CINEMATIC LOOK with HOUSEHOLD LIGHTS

It's Jordy here for Cinecom.net and welcome to Creative Tuesday.
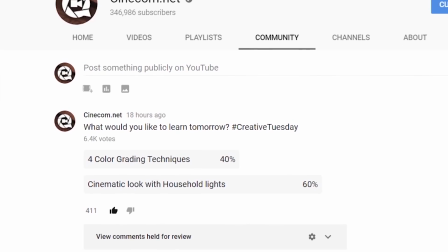[0:04]
Now, you guys asked for it because we put out a poll yesterday which kind of video that you want to see, and you guys choose for a cinematic look with household lights, and that is what we're going to do today. We got Justine, our studio model. She's going to be the stand-in while we are going to play with some light bulbs, and we got some other household lights in the background. So let's do it. Roll the intro. So here we have a couple of household lights. We have a desk light, another desk light from IKEA. We've got an LED strip. We've got this light box right here, which is also pretty cool. You can put in letters in here if you want to. And also here,
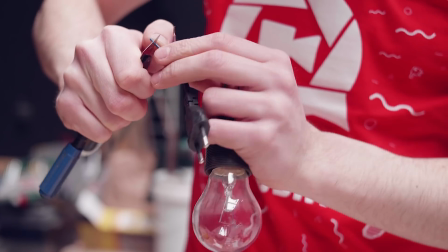[0:47]
I actually took off a light bulb from our technical space and hang a cord to it so that we can plug this into the wall, and that way we have a light bulb hanging. So these are all household lights, and we're going to use these lights to create a more cinematic look. Now, there are two ways of lighting a scene. The first one is to illuminate your subject, and the second one is to actually light the scene.
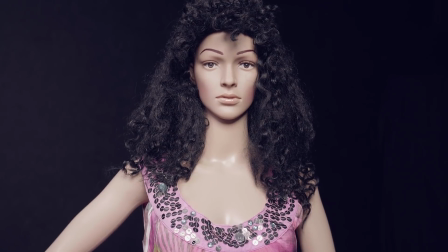[1:09]
And there's a very big difference between the two. The first one, illuminating a scene, is where you just want to put up a light on your subject so that it is lit. And that way your subject is not dark, but it is not cinematic at all. It's usually considered to be flat.
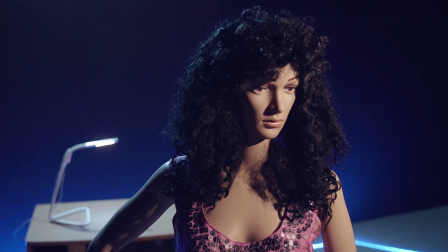[1:23]
And the other way is to actually light your scene. And the purpose of lighting your scene is to create more depth in your shots. And then we are talking about a more cinematic look. Now, it doesn't matter if you are using professional lights like over there, or if you are going to use household lights like we have seen previously.
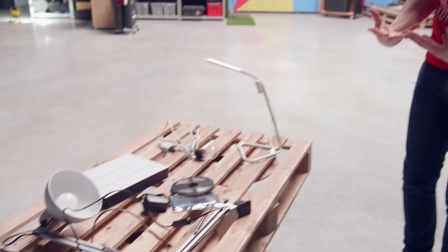[1:40]
What is important though is how you are going to use those lights. And you can divide them into three categories.
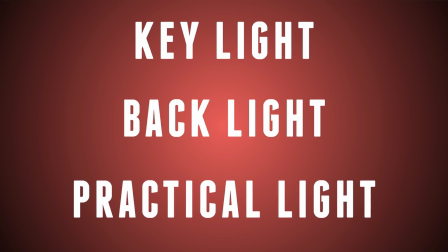[1:46]
You have the key lights, you have the backlights, and then the practical lighting. The first light is going to be the key light, and I'm going to use the flashlight of my phone right here to demonstrate on Justine, the studio model. So the key light sits off the screen, but it will shine on your subject on the front side.
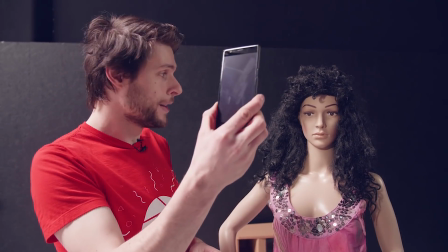[2:04]
Now, having it really shine on the front, like I'm doing right now, will just make it flat.
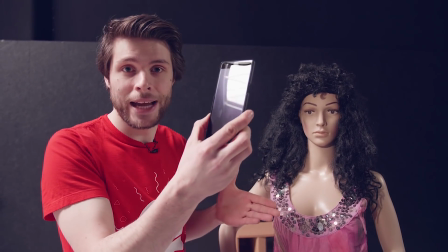[2:09]
Now we are illuminating the subject, which is exactly not what we want to do.
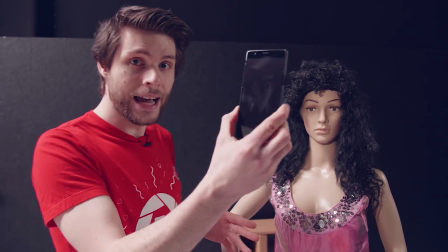[2:13]
So we're going to place the key light on the side of the subject.
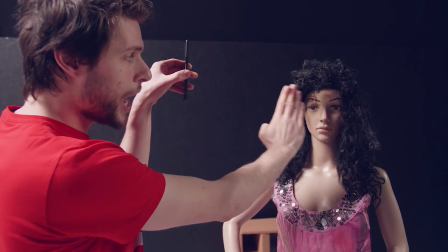[2:17]
And as we're doing this, you can see that it kind of creates a shadow over the right side here of Justine.
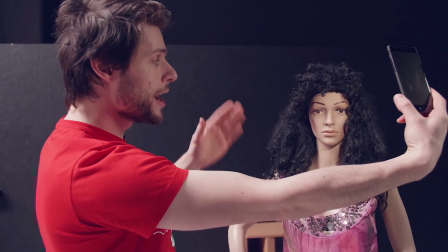[2:22]
We can also place it on the right side, and now we have the shadow on the other side. Now, which side should we choose?
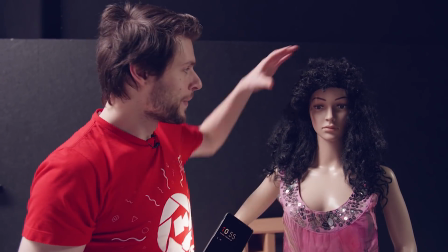[2:28]
Well, that depends on the viewing direction of your subject. If Justine would look to the left side in her shot,
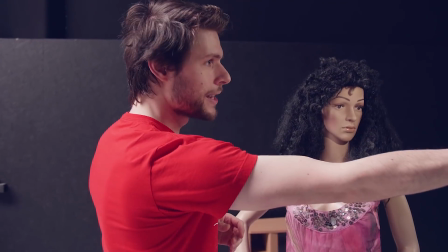[2:36]
we're also going to place the light on the left side or the right side, depending on how you look at it.
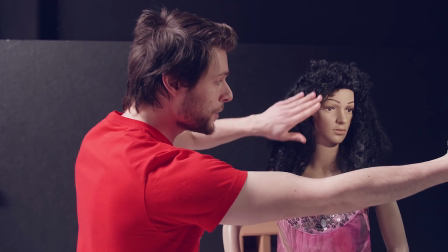[2:42]
By doing this, we are shooting first against the shadow side of Justine, and then we've got the highlight side.
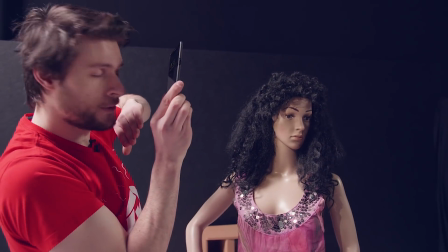[2:49]
If that would have been the opposite, like here, we are first filming against the highlight side and then the shadow side.
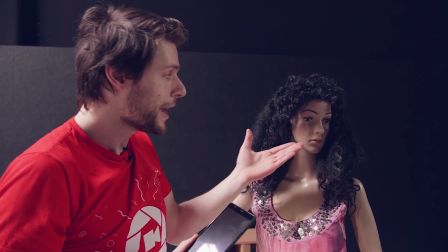[2:56]
And this is again considered to be flat. You always want to have your shadow side first and then the highlight side, like we are seeing right here. So normally I would say it doesn't matter which light you pick as a specific type lighting. But for the key light, it is a little bit more important because we are going to illuminate skin tones. And we definitely don't want skin tones to look bad. Now, usually these decorative lights like LED strips or LED desk lights have a pretty bad lighting quality. And the term that I mean, LED lighting or cheap LED lighting can cast a green color hue. And that is why I would always recommend to go for tungsten. And right here we have a normal tungsten bulb. It doesn't cost anything, and usually you can just take them off the ceiling anywhere in your house. And they always have a superb color quality in their light. So we're going to use tungsten lighting as the key light. Let's hang up a light bulb.
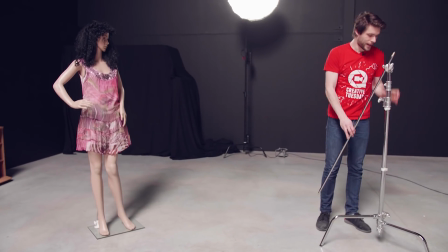[3:54]
So I'm using a C-stand for this, guys, because it's just easier and convenient.
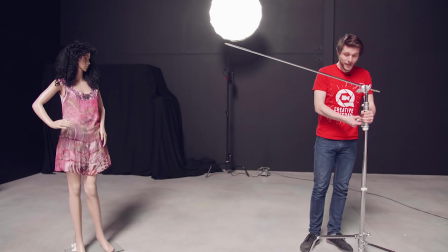[3:59]
We have these laying around in the studio. But be creative. Find any way to hang up your light bulb.
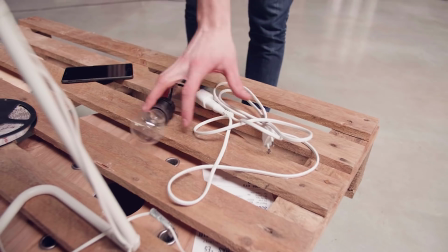[4:04]
It doesn't matter how you do it, just as long as your light bulb is hanging somewhere.